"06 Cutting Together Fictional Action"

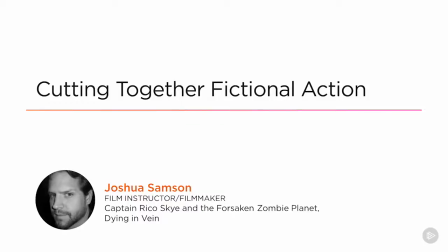0:00 Welcome back to Digital Tutors. In this lesson, we're going to talk about some of the differences between editing doc and fiction
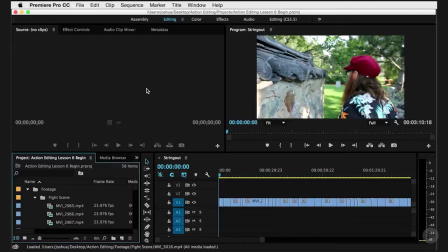0:07 action scenes, primarily focusing on those fictional action scenes. Because yes, a lot of the techniques are the same, a lot of the methods of putting together the story are the same, but you have unique challenges and opportunities with each.
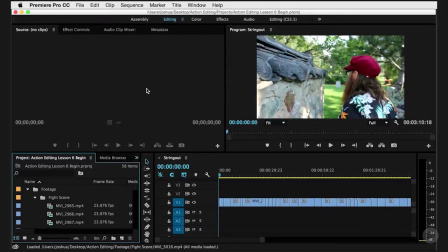0:22 Again, the main opportunity that you have when editing together fictional action scenes is hopefully when it was getting filmed, you have lots of coverage of repeated action, as opposed to trying to piece together a story out of the documentary footage,
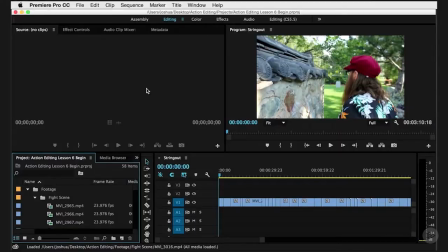0:36 which just kind of happened as it was. In the fiction world, it's scripted, it's choreographed, and you have multiple coverages of the same thing, so you really do have the luxury of crafting together the story from many, many different choices.
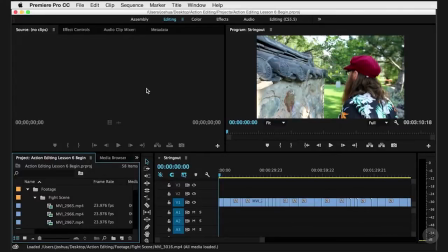0:50 And again, that's the job of the editor, is to craft together the story, is to stitch together the images and the audio to take your audience through the whole story. So you're always thinking about that. Now, in this scene, again, ridiculous scene, there's not a whole bunch of different coverages.
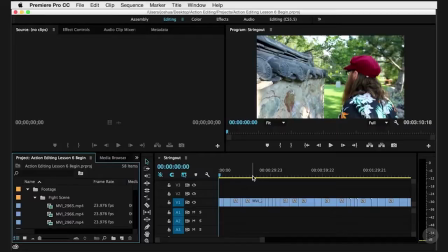1:06 There's a few different choreographies within the greater set of choreography that have 3 or 4 different shots within them. And that's a good starting point. It's not like a lot of scenes where you would actually have, an hour of footage for this entire 2-minute scene, which can be a little bit overwhelming.
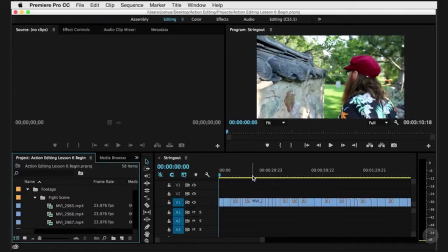1:24 This is a little bit easier to digest, a little bit easier to jump in, and then you can always up the ante with the next project. So we already have our string out. We talked about the whole point of the string out before, is just to go through and take all of these individual shots and break them down into their components that we may or may not want to use.
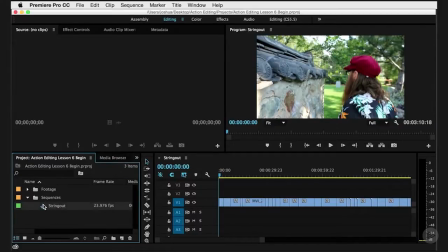1:42 So the first thing we're going to do is duplicate this string out. So we duplicate it, and we're going to call it our rough cut. And again, that's really important to have that generational editing, because it allows us the opportunity,
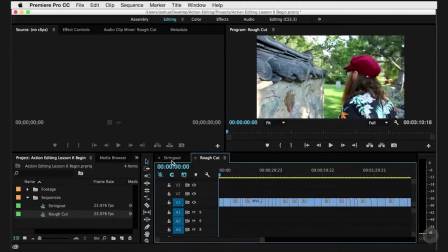2:02 if we do anything here that we don't like, we can always go back to the string out. When we're done with the rough cut and we do the next set, we can always go back to the rough cut if we've taken a wrong turn, let's say, which does have a tendency to happen as an editor.
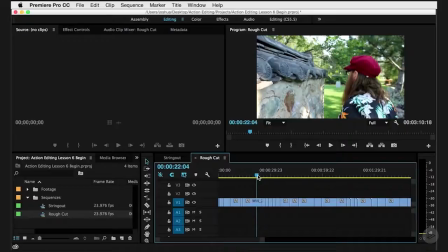2:15 You try things out, sometimes they don't work. And again, if it's a couple of different steps, you can always just Command or Control Z your way back.
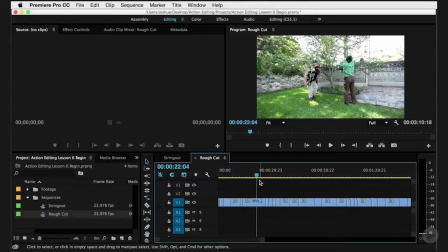2:22 But if you've spent an hour down a path and you really went down the rabbit hole and you don't like what's going on,
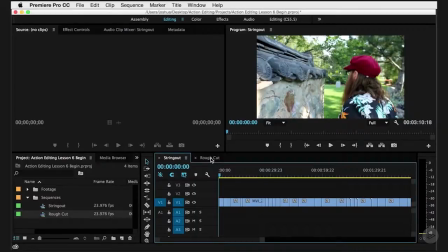2:28 it's much easier to just step back than it is to re-put together what you've already done,
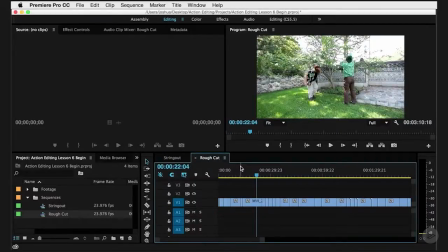2:33 and a lot less disheartening.
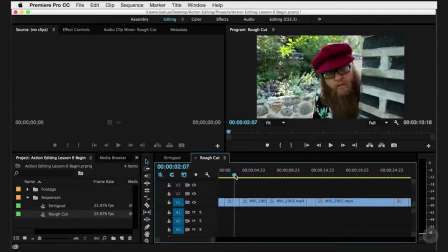2:34 So by doing generational editing, we can chop away to our heart's content and not have to worry too much about overcutting.
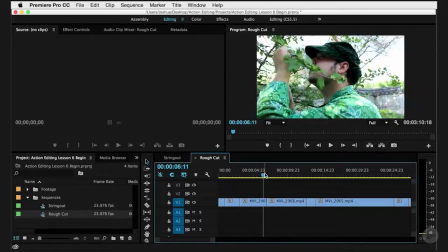2:42 With our rough cut, we have to figure out how we're going to get into the scene. We have to figure out whose scene it is from the character's perspective and how we want the audience to experience every individual moment. So within this footage, there's a few different parts that we really want to talk about. First is the beginning.
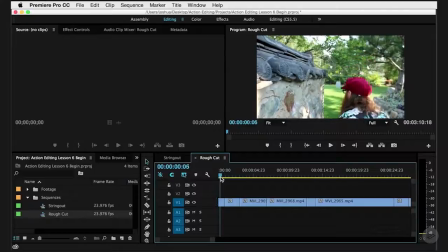2:58 You always have to figure out where you're dropping your audience into this story. We can start in this over the shoulder if we want, but we don't get a lot of information about where we are.
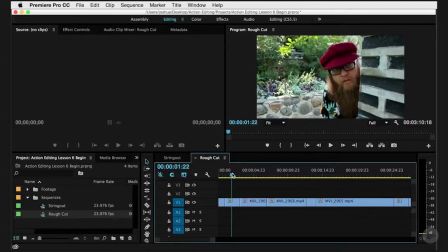3:06 We don't really get to see a face. It's not very interesting. This is a much better, stronger opening.
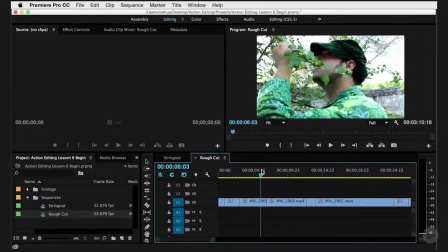3:12 Or this, because you have a close-up, you actually identify with a person, and then you know who to pay attention to.
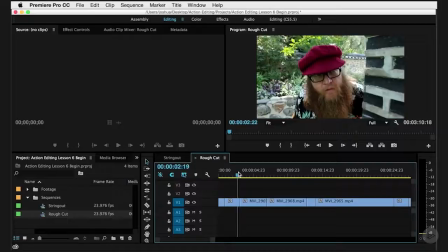3:19 Now, which one of these we used first will determine whose point of view we're following this scene from. And we can do one of two things. We can either follow the point of view from this guy, who in the end, spoiler alert, is going to get beaten in this particular fight scene,
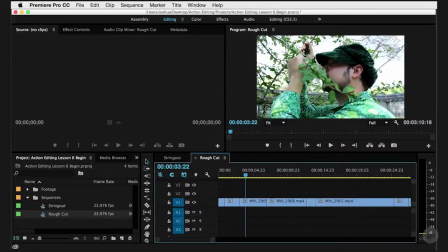3:33 or we can follow the victor. Either one is fine. There's nothing wrong with that. It just depends on what the story of the overall film is. This film consists of these 2 scenes.
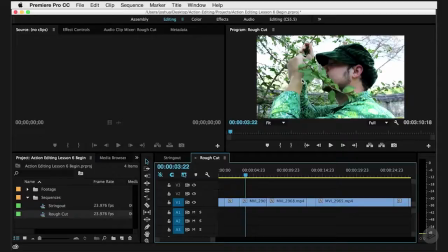3:45 So the only characters in both scenes is this guy with the green hat. And so I would have a tendency to probably start it from his perspective,
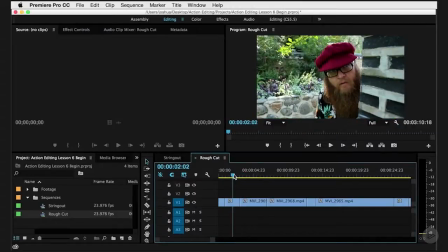3:53 but you could psychologically make people pay attention to this character first, feel the heartbreak of him getting beaten in the fight, and then move over to the victor of that fight and watch him get, well, not necessarily beaten, because that fight doesn't go all the way to the end.